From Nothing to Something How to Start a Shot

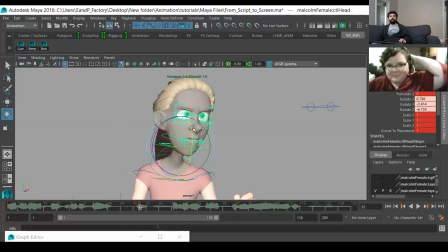[32:54]
The reason is because I know when you go to in between this that yeah, that's the reason it wasn't working is because this was coming too far forward and it felt like the head had more weight than it should.
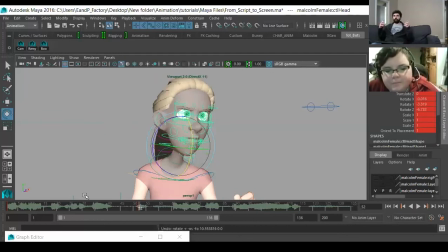[33:13]
So when I was bringing the torso forward, it was feeling like this. Everything was connected, as opposed to it feeling like a tension, like a release. You know, you have rigidity and then you have relaxing.
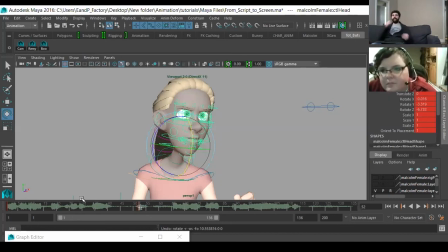[33:27]
But the way I was doing it was, but that looks like it takes more effort than just letting go. You know, when you let go, your head does tend to come up a little bit.
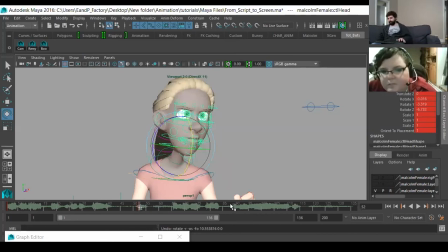[33:39]
The back of your head can kind of weigh more than the front. So let's do that. We'll have your head go back. And because we had her head go back, let's have her neck go forward.
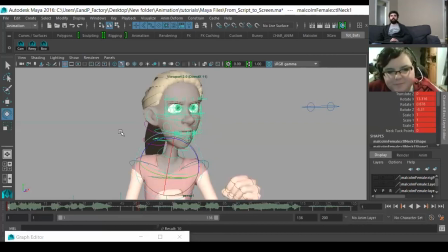[33:59]
So you can see, like, from here to here, it definitely feels a little bit more relaxed. But now there's too much negative space between her arms and her torso.
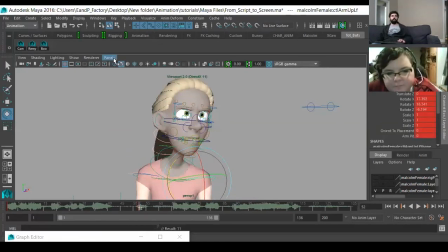[34:18]
So let's shore that up a little bit. Then you get this, right? Which looks a lot more relaxed. And then I'm gonna increase that to get a triangle shape in here. It's kind of hard to see, but right in here,
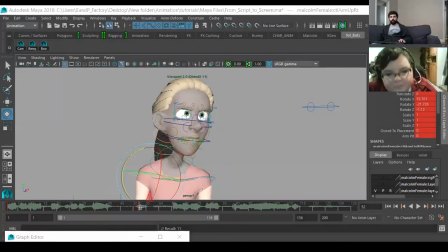[34:37]
I want like a triangle shape, as opposed to before I was getting like a straight line. So yeah, so I still want a little bit of a shape in there, but I still want to like decrease that tension. And we're being quite thorough right now, just to show like
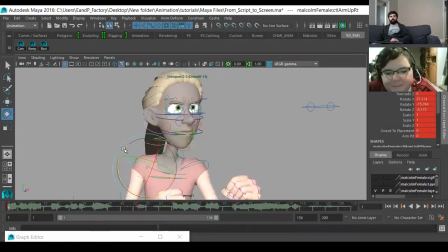[34:59]
you know, how to kind of release tension and stuff like that. So I could even increase this. And then take the shoulder.
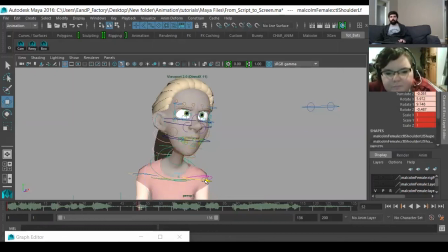[35:18]
I almost think it's the angle. I would want to bring this in almost, but I'm worried about what it's going to do to the rig itself. I'm just curious. Just want to try that.
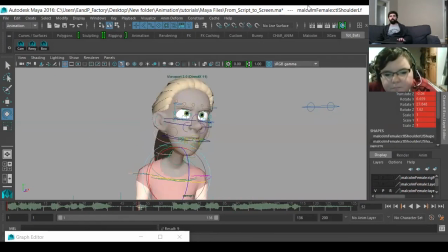[35:33]
It does look a little better. I do like that. I want to try and keep her hands in screen.
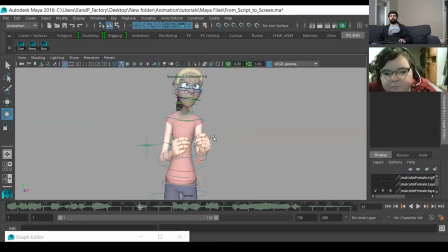[35:40]
This is just a personal preference. I find when you lose hands like that, like on edge of frame,
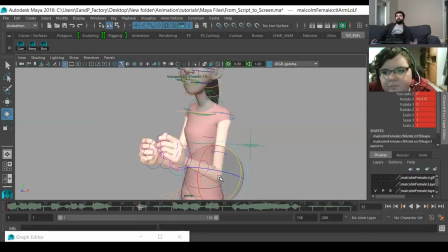[35:47]
if the hands are like popping in and out all the time, it's very distracting for me. It feels like a mistake, you know? It feels like it just wasn't composed properly.
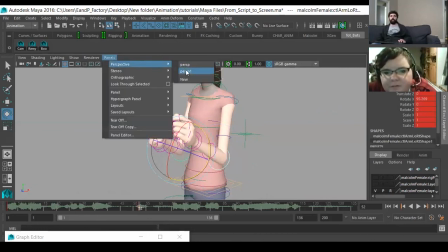[35:57]
And then I would say, oh, pull the camera out or just adjust up the
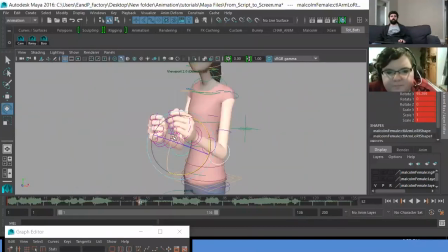[36:05]
hands. So let's do that. Let's just see what we can do here.
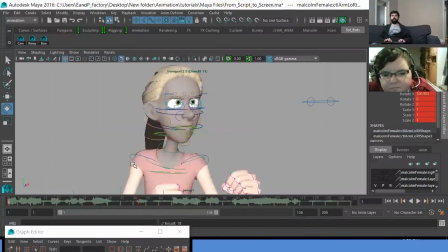[36:15]
So I think that'll feel a little bit more natural, right? Yeah. Then you're just not losing something, right? Mm-hmm. And so because I did that, this hand I find now comes in too far.
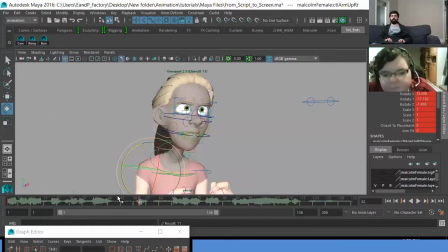[36:30]
Yeah, I like that. I like that a little bit better, right? Yeah. And then again, I would normally leave all the facial expressions until the very end in terms of animating them.
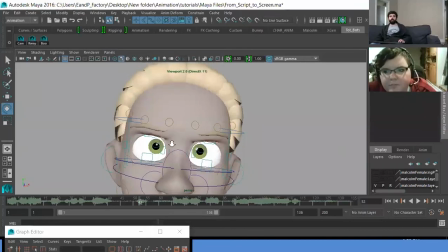[36:45]
But here, because we've said we're basically just shifting between,
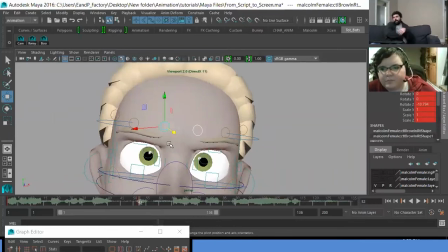[36:50]
I guess, straight anger to then pleading, like sadness pleading. I wouldn't even consider it. I wouldn't even consider it straight sadness. It's a pleading.